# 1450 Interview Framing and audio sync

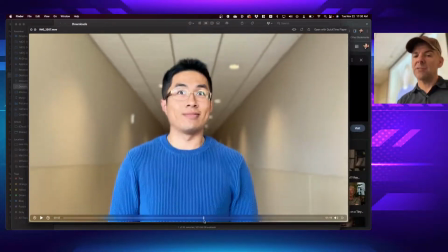So you'll notice each one of those, the difference between that, where the person seems authoritative,
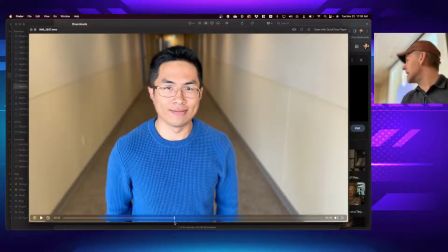and this, where they seem tiny, is literally a difference of 1 foot in where that camera is.
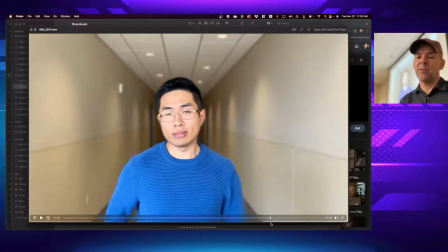And even right here, what's the problem with this one? Too much headroom. Why? Sticks his head right in the middle of the frame. We still have the right like medium close-up shot, but by having so much headroom, all of a sudden this person just seems tiny again.
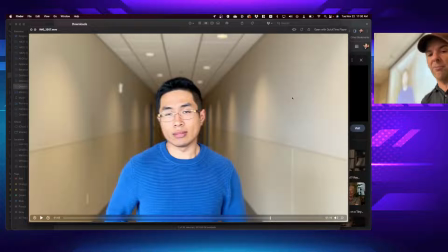I see this problem on Zoom all the time. People that should know better, making themselves appear super tiny in their frame. If you are on a Zoom meeting and you want to be considered more authoritative, consider adjusting yourself in the frame to be able to convey that feeling.
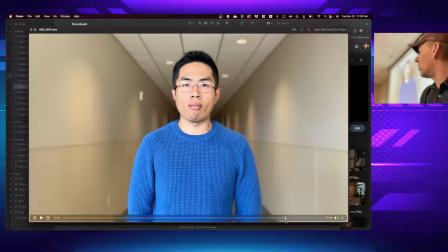You'll notice this feels very different regardless of who the photo or video is of.
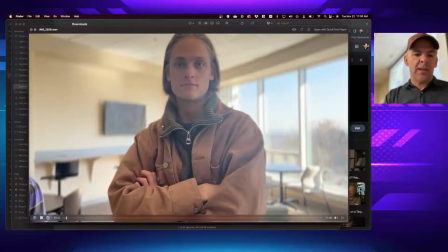All right, I think that was all those. And one last thing. In this case,
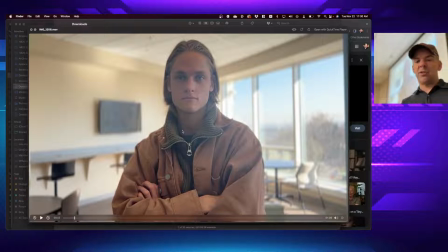we noticed that even though we brought this student a lot closer, so they're filling the frame, what about their headroom? I'm just going to start calling people to point things out. What else is working in this frame? Ryan, what other attributes did we bring into play?
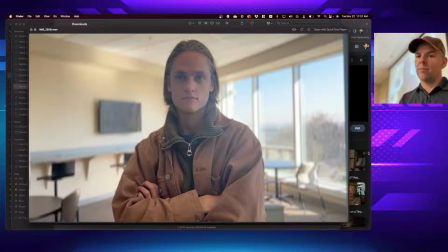Okay, yep. Is he the dominant figure in the frame? Yes. What about the environment? Is he close or far from the background? Julia?
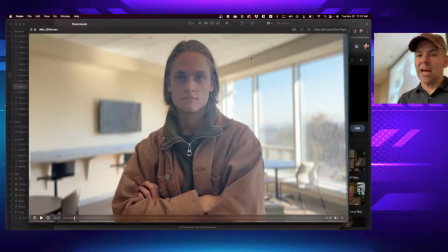Yes. Absolutely. The lines in the frame are all leading their way to your subject. Everything is, so that works. He's close, so he's filling the frame. Eyes are on the top rule of thirds. In this case, we set it up as just a head-on interview where he's speaking directly to the camera.
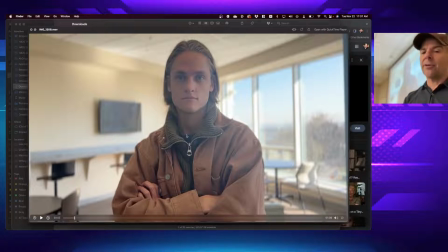Any other issues with this, though? How about the dynamic range difference between those windows in the background and him? You notice how he's fairly like washed out?
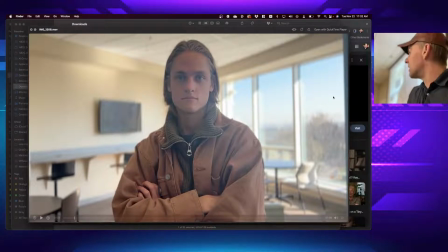Anytime we have a bright source of light like a window, especially where the sun was beaming right in, it can really be a problem for most cameras. Literally the biggest difference I've seen has been in the newest iPhones. The 13 and 14 Pro have better handling of dynamic range.
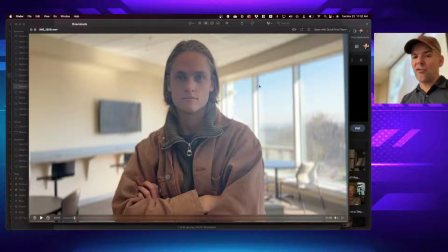But even still right here, he's very similar in contrast to the background. So what could you do in this situation?
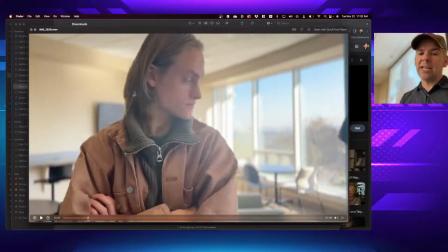Well, not a lot, but what we did do was we grabbed a couple other people's phones,
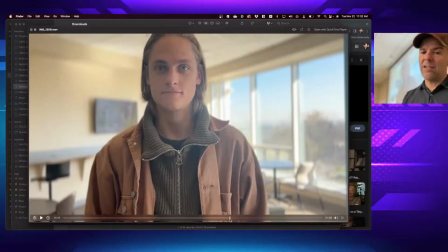flipped on the flashlights,
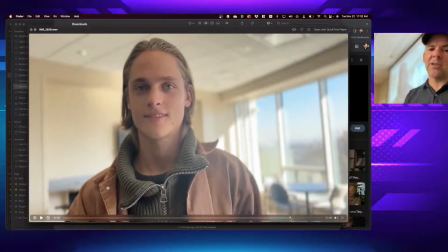tried some different adjustments, moving them around, and so we could use them as a fill light and got mine even a little bit closer to him.
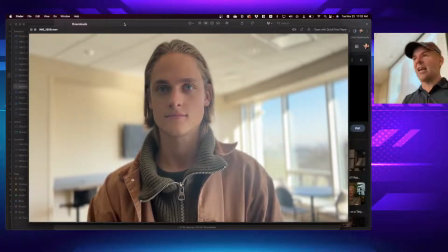And so now with a phone just inches out of frame with the flashlight on his face, you see it was able to create just enough what we call key light or fill light on him that now he stands out.
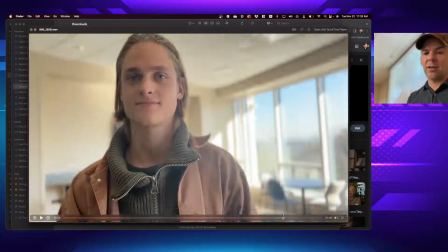Look at the difference between that, where he's much more washed out, and this, where he's much more present in the frame.
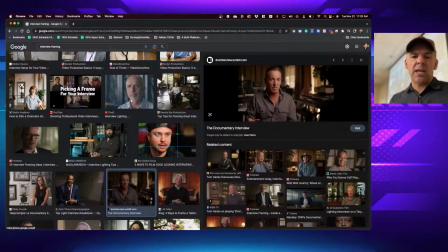Make sense? So our task today is for you to go out and shoot a couple of different environments.
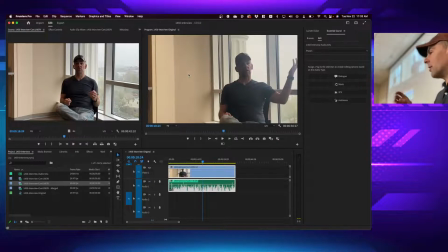We're going to go out there and try a couple of these shots of our own, and then you're going to pick a partner and go and try to capture a great looking medium shot, appropriate use of the rule of thirds, background as far from them as you can.
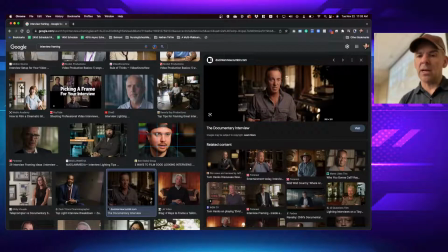Take note of the environment. If you can frame them properly with something in the environment, that's great.
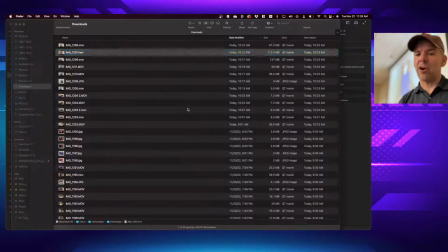Otherwise, we can go for making things very far behind them. We'll try to make use of the rule of thirds.
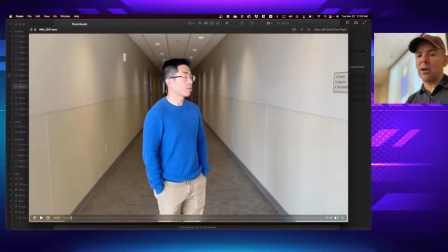We want to make sure that we place them either on their eyes on that top rule of thirds basically every time.
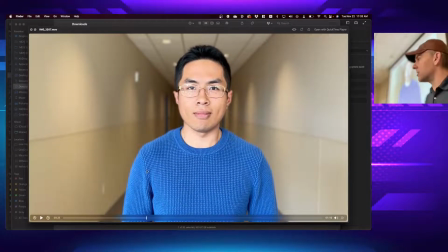But we want them to appear typically, unless you're telling a story where they're supposed to be small or lacking authority, we want to have it at least eye level or slightly below eye level,
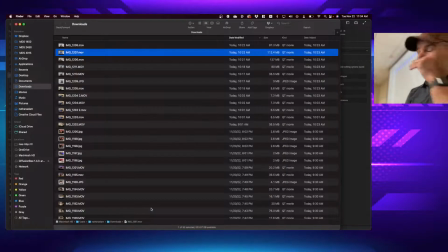which will make the subject appear larger in our frame. You're going to capture audio with a second phone.